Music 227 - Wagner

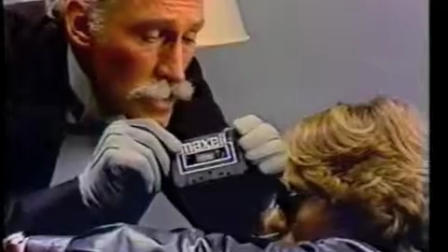4s The usual, sir. Please.
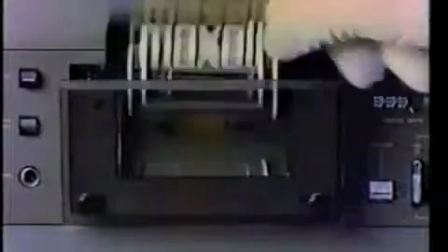7s Even after 500 plays, our high-fidelity tape still delivers high fidelity.
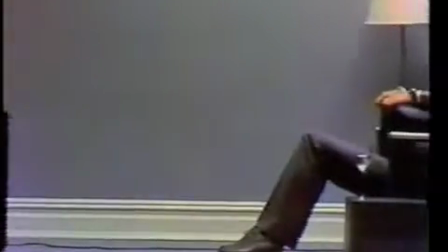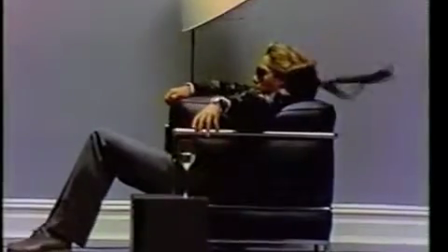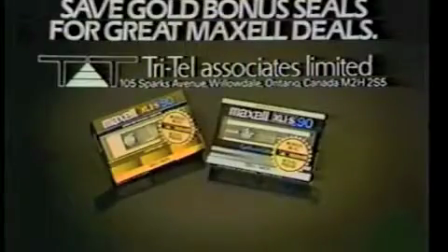25s Maxell, it's worth it.
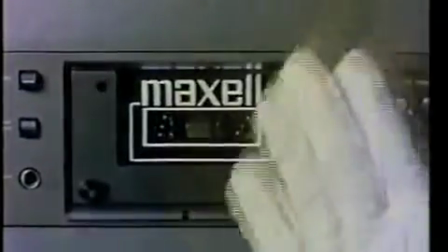31s Our high-fidelity tape still delivers.
Do you recognize this tune?
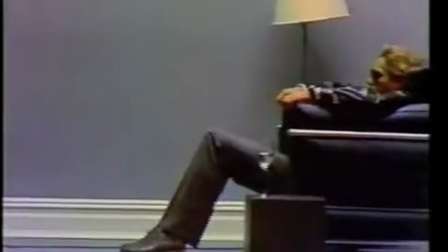36s
What is it about this piece that makes it so memorable? The main tune, in Wagnerian terms, the leitmotif,
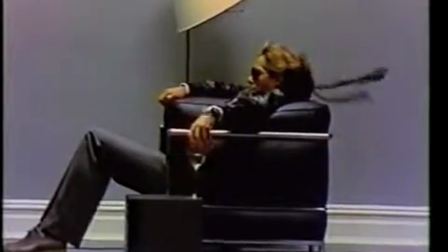43s
had a forceful feel that was excellent for portraying a sturdy product that could fill a room with sound.
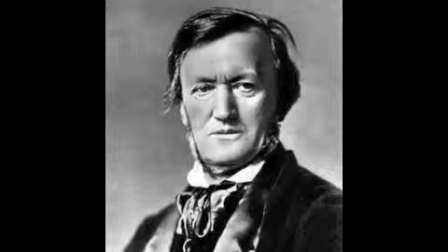53s
Richard Wagner was a German composer who is known today for his innovations in composing operas. This piece, The Ride of the Valkyries, has gained a great deal of popularity since the late 19th century and continues to be a well-recognized work of art.
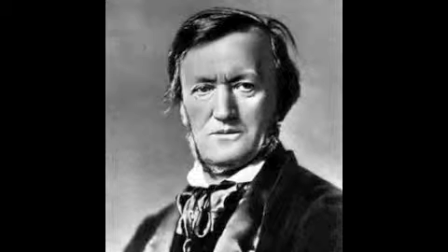72s
Wagner's innovations in musical and dramatic performance are the source of his timeless recognition and have inspired others to create their own interpretations. Wagner wrote this musical composition in German epic poem with the belief that drama and music went hand in hand.
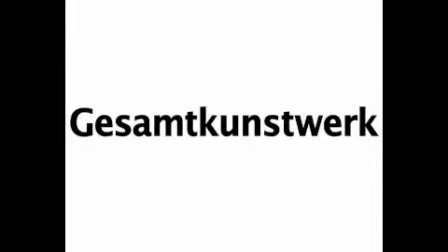87s
This idea of music and the dramatic plot being interrelated is termed Gesamtkunstwerk, or the complete artwork. Wagner created many of his works, including The Ride of the Valkyries, based on leading motives, or leitmotifs.
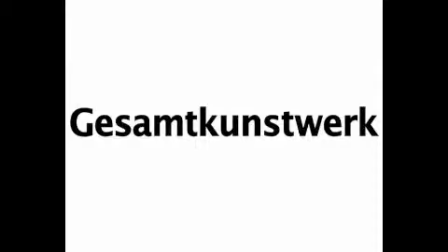103s
This term refers to a melody attached to a dramatic person, a place, thing, or idea, and is often repeated in order to conjure up images and feelings in the viewer.
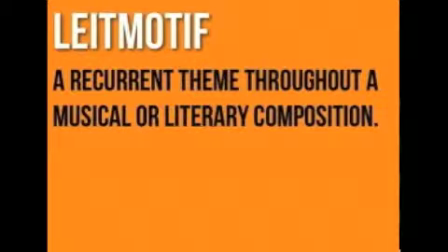113s
These principles, including the union of music and drama, as well as Wagner's use of leitmotifs, provide the listener with a memorable piece of work from which one could create images and associate certain feelings and scenes.
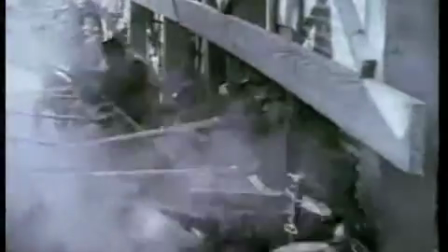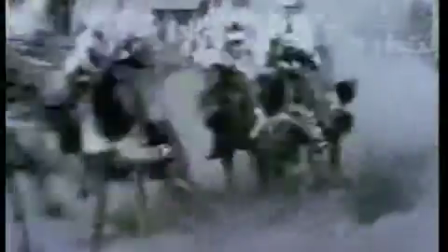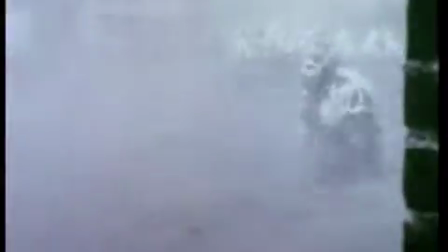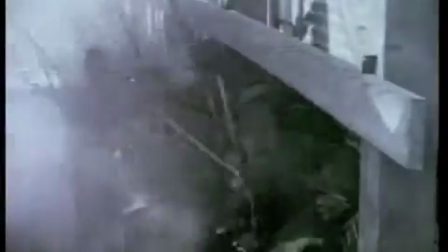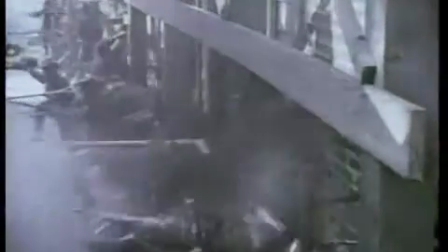151s
This film, in which The Ride of the Valkyries is played, is titled Birth of a Nation. Here, the leitmotif is associated with the KKK riding through the streets.
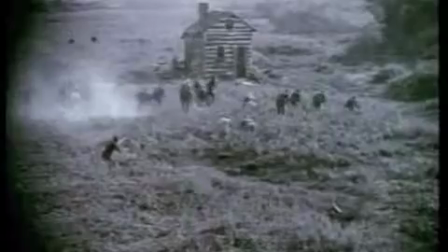161s
The producers of this film chose to omit the operatic voices from Wagner's original piece, removing the instrumental portion from the voice.
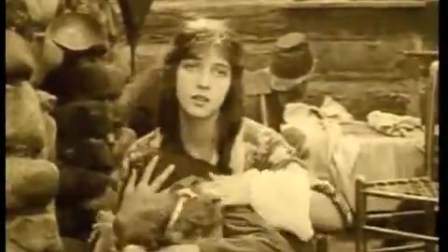169s
As a result, the brass section is highlighted. Wagner's creation of the Wagner tuba also added to the richer sound of the orchestra.
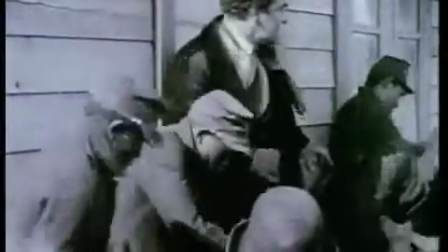177s
Today, the Wagner tuba is known as the French horn.
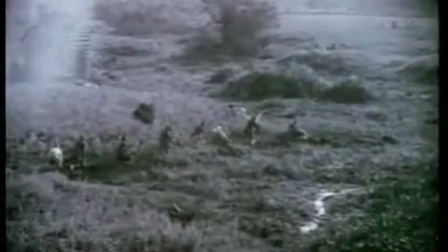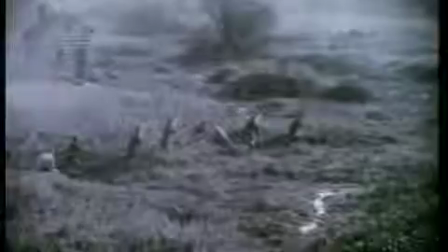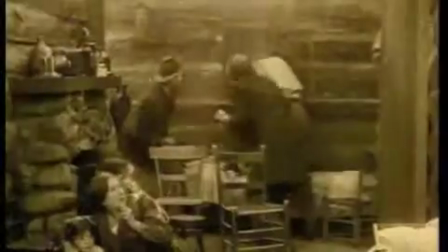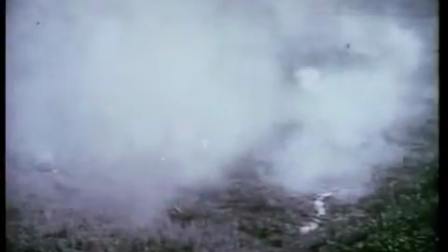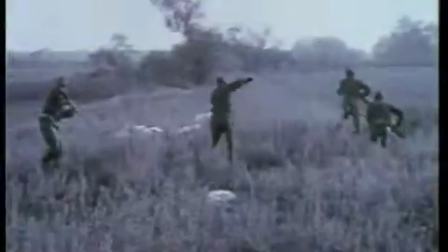207s
Thank you.